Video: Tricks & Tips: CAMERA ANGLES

guys, so you might already know that I am hosting an ultimate music video contest, and if you don't, there's a video right here that tells you a little bit more about it, and you can click it or watch it right now and pause this video, or just watch it later. So the majority of you are over on Team.com competing every single week. We had over 100 video responses on last week's episode, and this week's is just piling up as well. And I've got a lot of questions from people asking me how to make their music videos better, and if there are any tricks and tips that I could share. And I thought I'd take this opportunity to show you guys some of the stuff that I do when I'm filming a music video.
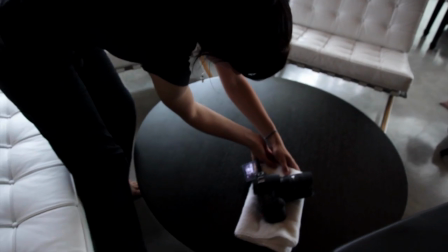(0:32)
Let's get started with number one. I like to call this one the poor man's dolly. All you need for this shot is a towel, a camera, and a flat surface.
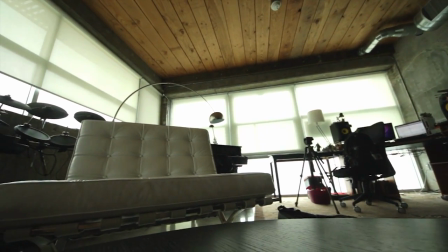(0:39)
All you have to do is lay the towel out, put the camera on top, and just go ahead and move it side to side, whichever angle you're wanting to go for.
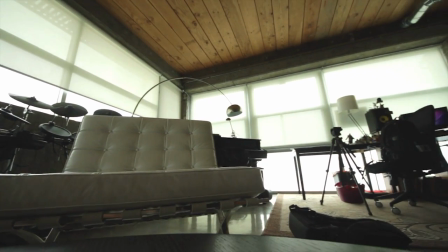(0:47)
But it kind of gives it that sweet dolly effect, and you can go forward or back or left to right, whatever you want to do.
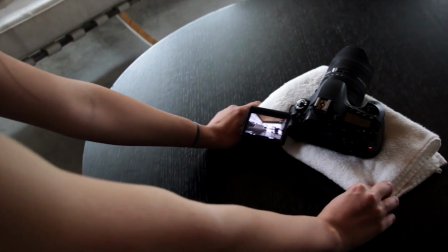(0:55)
It kind of creates this really interesting shot. I've used it in the past in a few music videos, and maybe you guys can spot them if you go back and look at them, but this is one of my favorite things that I like to do.
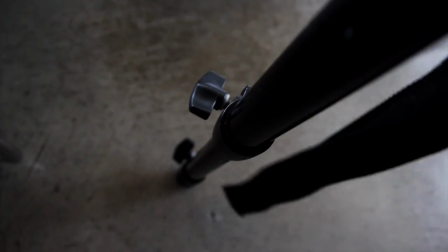(1:04)
This brings me to my second point. If you have a tripod, this one will come in handy. All you have to do is loosen one of the legs so it slides up and down like this.
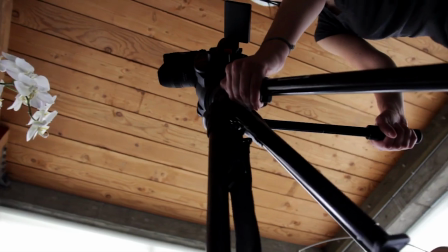(1:11)
Make sure you're holding on to the tripod with the other hand so it doesn't fall off.
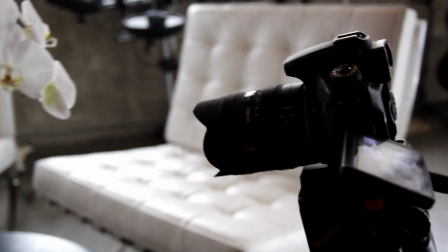(1:14)
But if you lean it forward or upwards, it kind of creates this really neat angle.
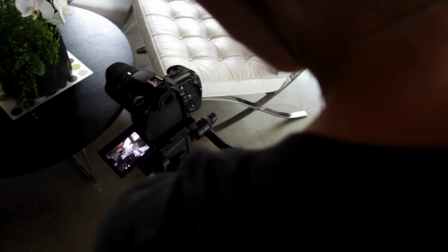(1:21)
It's kind of like a crane shot.
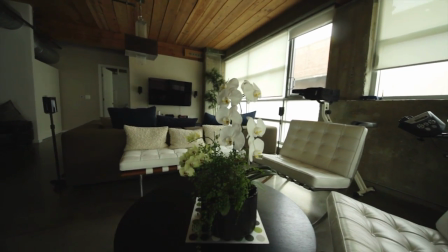(1:22)
I've used this before in past music videos, maybe you guys can spot it, but it's really neat and it's super effortless.
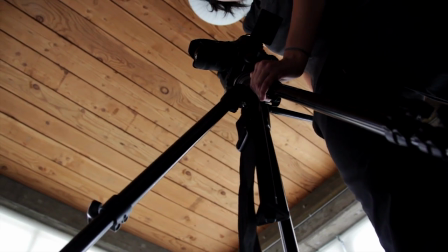(1:30)
So if you have a tripod, then you are in luck. So this next shot is definitely one of my favorites. I used to get yelled at all the time for rolling around on the computer chairs, but I found good use for it.
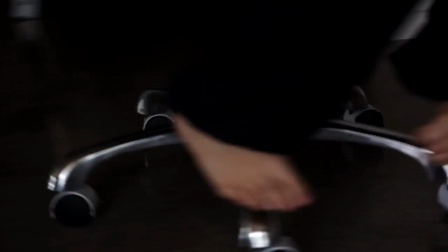(1:39)
So take that, Mom. This one is sweet. Push off the wall or whatever, and you can get a nice sweet pan shot across the room or whatever angle you're trying to capture.
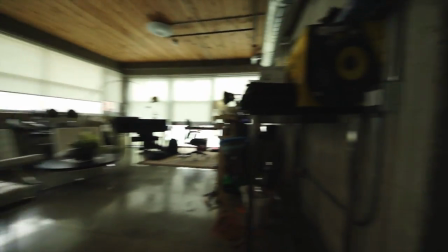(1:48)
But it can be dangerous and you can spin out of control,
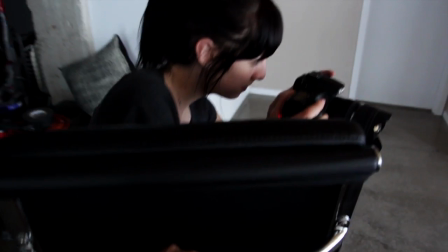(1:51)
so maybe enlist the help of a friend so they can pull the computer chair for you and you could just focus on steadying the camera and getting whatever angle it is that you're looking for. Alright, so we covered the poor man's dolly, the tripod shot, and the computer chair, which are all really great for like moving shots, but here's another one that is my absolute favorite. I'm a huge fan of cool transitions, and this one is just a lot of fun and so simple and easy to do.
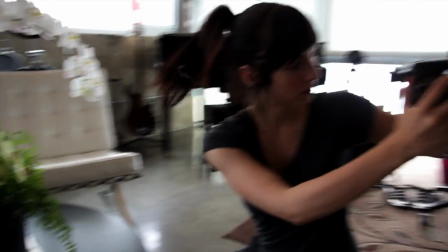(2:14)
So you start off focused on one object and then quickly pan to the left or to the right and come in on another object from the left or the right, whichever you left from, and focus in on it. And then the way you edit that is you cut wherever the blur is and then put them together, and it looks like you kind of spun from one location to another.
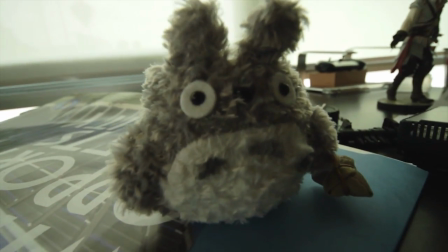(2:34)
It's a really cool effect. It's a neat transition. You can do it from inside to outside or from two different people.
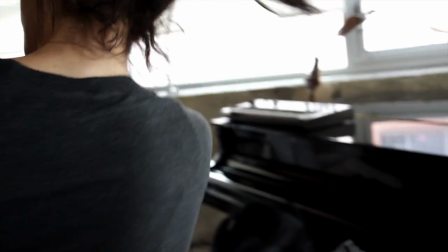(2:39)
And I don't know, it's just a fun trick. I like to do it occasionally. Sometimes I do it with my vlogs. It's a lot of fun. Last but not least, the over the shoulder. This is kind of a complicated one. Maybe just because when I first tried doing it, I made it more complicated than it needed to be. But I started watching more movies and TV shows and seeing how they did the over the shoulder shot.
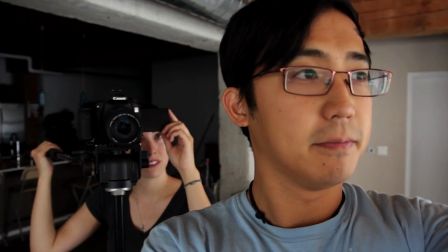(2:58)
And I started to figure out, oh, that's how you do it. Set the tripod up over the person's right or left shoulder, up to you.
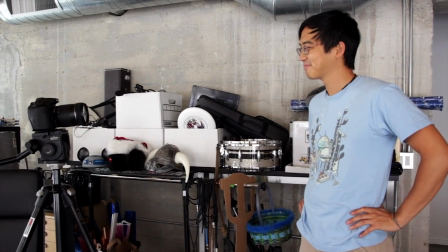(3:05)
This is Jimmy's angle, so you kind of get what's happening, and a side angle. Obviously I'm shorter, so the camera over my shoulder has to be a little bit lower, but it works out. When positioning the person staring at the camera, make sure they're kind of in the middle of the frame, opposite to the person who you're looking at the back of their head.
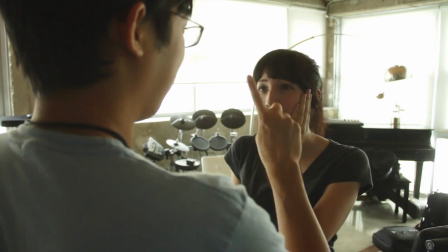(3:21)
It's kind of weird when they're shoved all the way to the left or to the right, because it kind of looks like they're hugging the side of the frame. But if they're in the middle,
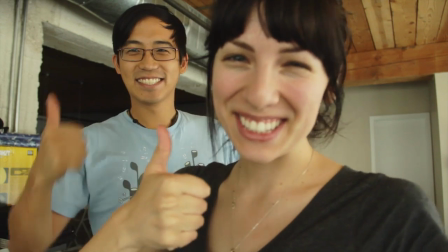(3:27)
it doesn't look as distracting and it kind of looks a little bit more natural. Well, that's it for my 5 camera tips. If you want to know more, I'll be posting videos on Lifebury, which is my second channel, my vlogging channel, all next week, giving you guys some advice on editing, color correcting, and a few other really fun stuff. So make sure you're subscribed and watch the channel. You can click here if you want to go check it out. Oh wait, hang on. I think there's an angle I forgot about. Oh, I did. I know what you're thinking. I totally missed out on the kiss. I mean, the majority of these songs are love songs, so why would I skip out on the kiss? I don't know, I'm crazy, I'm sorry. I haven't got much sleep lately. Anyway, so let's set up the frame for the kiss.